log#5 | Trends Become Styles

down, up, here. That's probably better, I think. Hello. Last video, I said genre, but what I really mean is something that turned into a style from a trend.
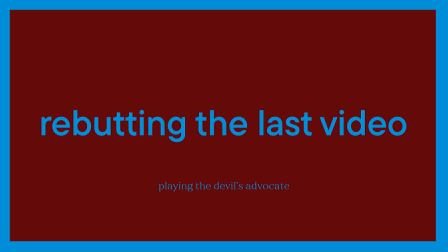And also in the last video, I was a little bit harsh. There's always another side of the coin, and I feel like my points are just a little bit stupid, and you know, there's always another argument to the other side, so I feel like maybe I should cover that.
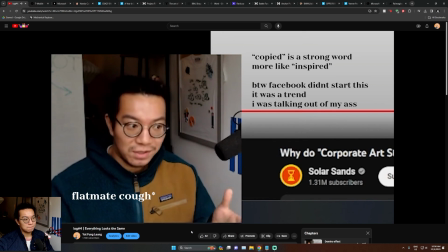I wanted the same result as what happened with Facebook. Here are a few examples where, so I don't know if the clients actually look at Facebook's example and was like, yo, I want this one. I think it's just overall because a lot of people were doing it, so they just capitalized on it and became a trend.
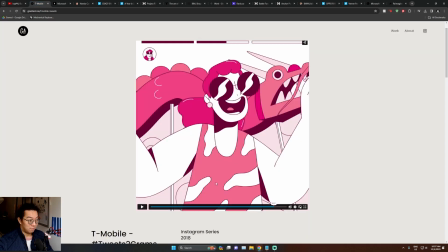To be honest, I'm looking at this giant ant one and it's very different, even though it's got simplistic design and everything.
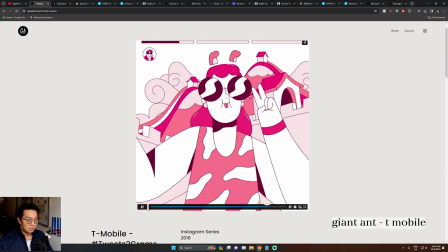It's actually animated super complicatedly. And they had the ability to do so because of all the simple shapes that the design uses.
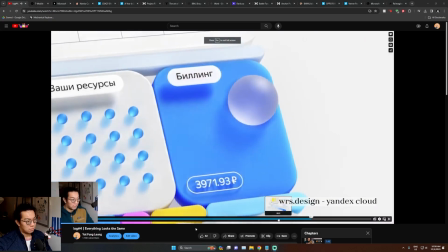It was so saturated, everyone started doing it. Here's another one from Oppo. Not that. This one was also done by Tendril. It's probably because Oppo saw the Microsoft thing and then went to Tendril, the same studio, and said, hey, we like your style, can you please do something for us as well?
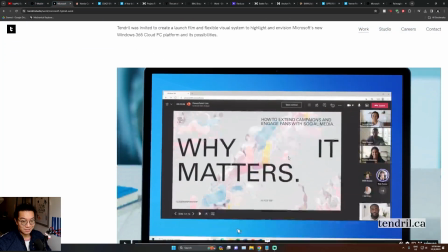If you look at Tendril's website, you can actually see that Microsoft came to them to do a lot of stuff.
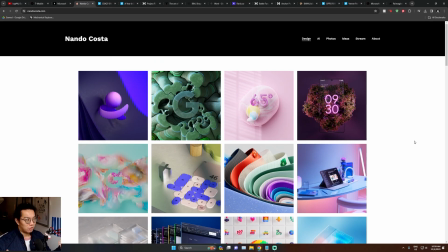Yeah, sure, it's similar, but it's because it's the same fucking studio. Most of the style was actually attributed to Nando Costa, who was distinguished designer at Microsoft at the time. Microsoft owns the style. No one else can really copy it. Well, if they did, people would tell that it is Microsoft's like original style. So yeah, I really can't say anything about that. Trends turning into styles, right? What do I mean by that? Well, let me give you an example. When I first started, and I didn't really know about motion design at the time, I saw this video.
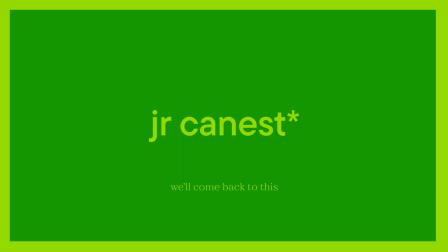It's a little title sequence. His account handle was JR Canist, and I really didn't know much about him, honestly.
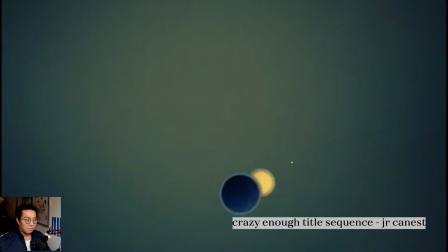They're using simple shapes in order to convey emotion and action and everything, and I thought it was so cool how they did that.
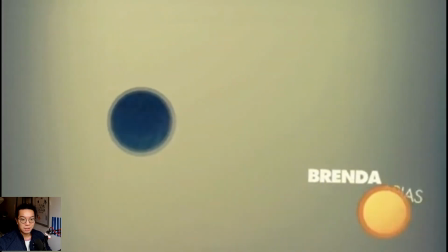This is what really made me fall in love with motion design. I think shapes started becoming a trend.
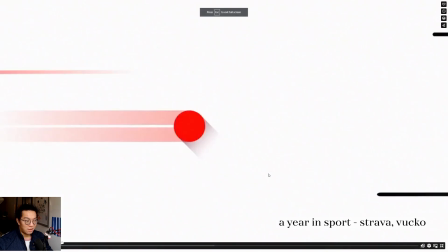You can tell here, this is something for Strava, and you can show the speed and the motion and the sports and statistics as well.
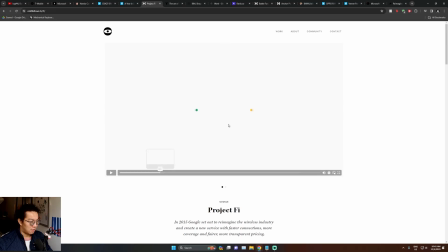There were a lot of stats at the time. Oddfellows, and this is Project Phi, and this takes me back. I used this as reference for a lot of my pitches at the time because back then it was still super popular.
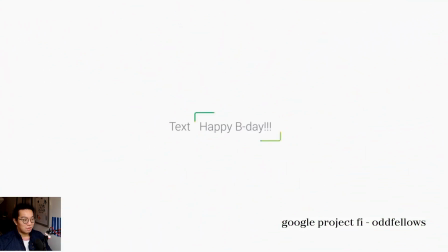And you can tell it's like simple shapes. You can show a lot of different things using this design language. Years gone by, and shapes weren't really the most popular thing anymore. Funnily enough, it was actually characters that took over, but shapes still persisted. In fact, there was a little studio called Ordinary Folk,
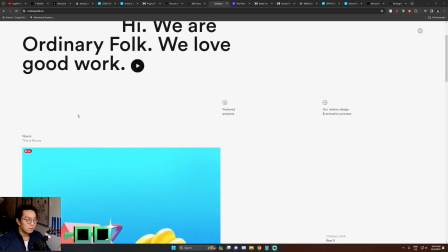and they started doing some really fun projects.
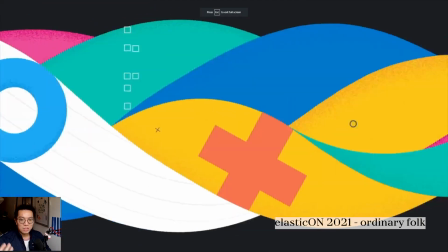And you can tell the shapes are so dynamic, and they're so expressive, and they're amazing, it's lovely, so many colors.
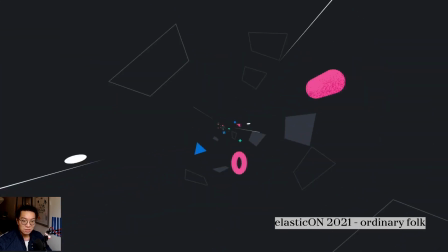The design language is there, transitions, motion, depth, everything to do with shapes.
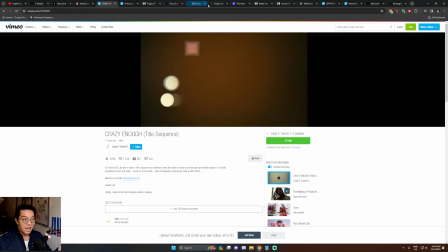It's incredible. The guy who did the title sequence is actually the guy who heads the studio, Jorge Canedo Estrada.
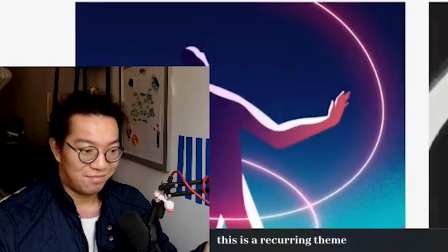I hope I'm saying his name right. I keep butchering every single name I say.
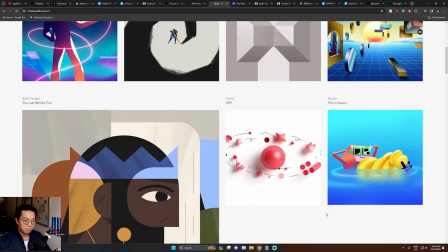They do a lot of things, a lot of really, really cool things, but shapes has always been there because he freaking loves shapes. He basically started off with shapes and he continued loving shapes. And this is where I think in motion design, shapes sort of became a style and became a staple for the motion design sphere.
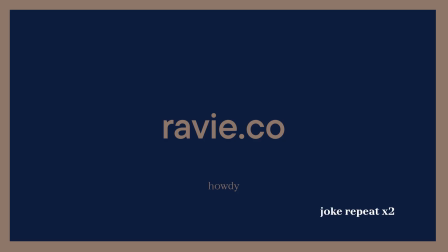Ravier is bringing it back, or Ravi. I'm still butchering fucking names. This is a studio run by Austin Bowens and Noah Wild.
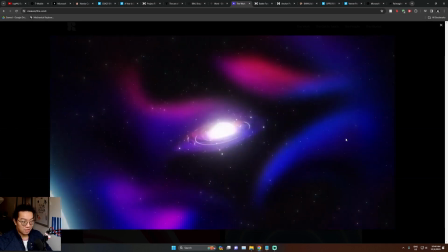You can tell shapes are their thing, and they're capitalizing on shapes in motion, and now it's gaining popularity again. And there are a lot of examples of trends becoming styles. One of the other ones is paper stop motion, which is an extension of sort of stop motion, but with the punk aesthetics of cutting up magazines and newspapers. The earliest memory that I have of that is Battle Force. It's this.
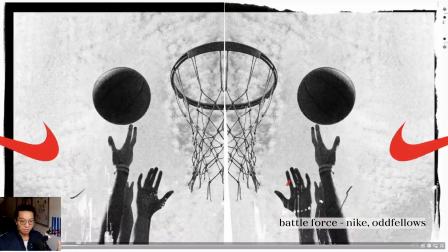I remember watching this before, and it was so tactile and rough and raw and so real, you know, as if like there are real paper cutouts. The years go by and stop motion is still a sort of thing.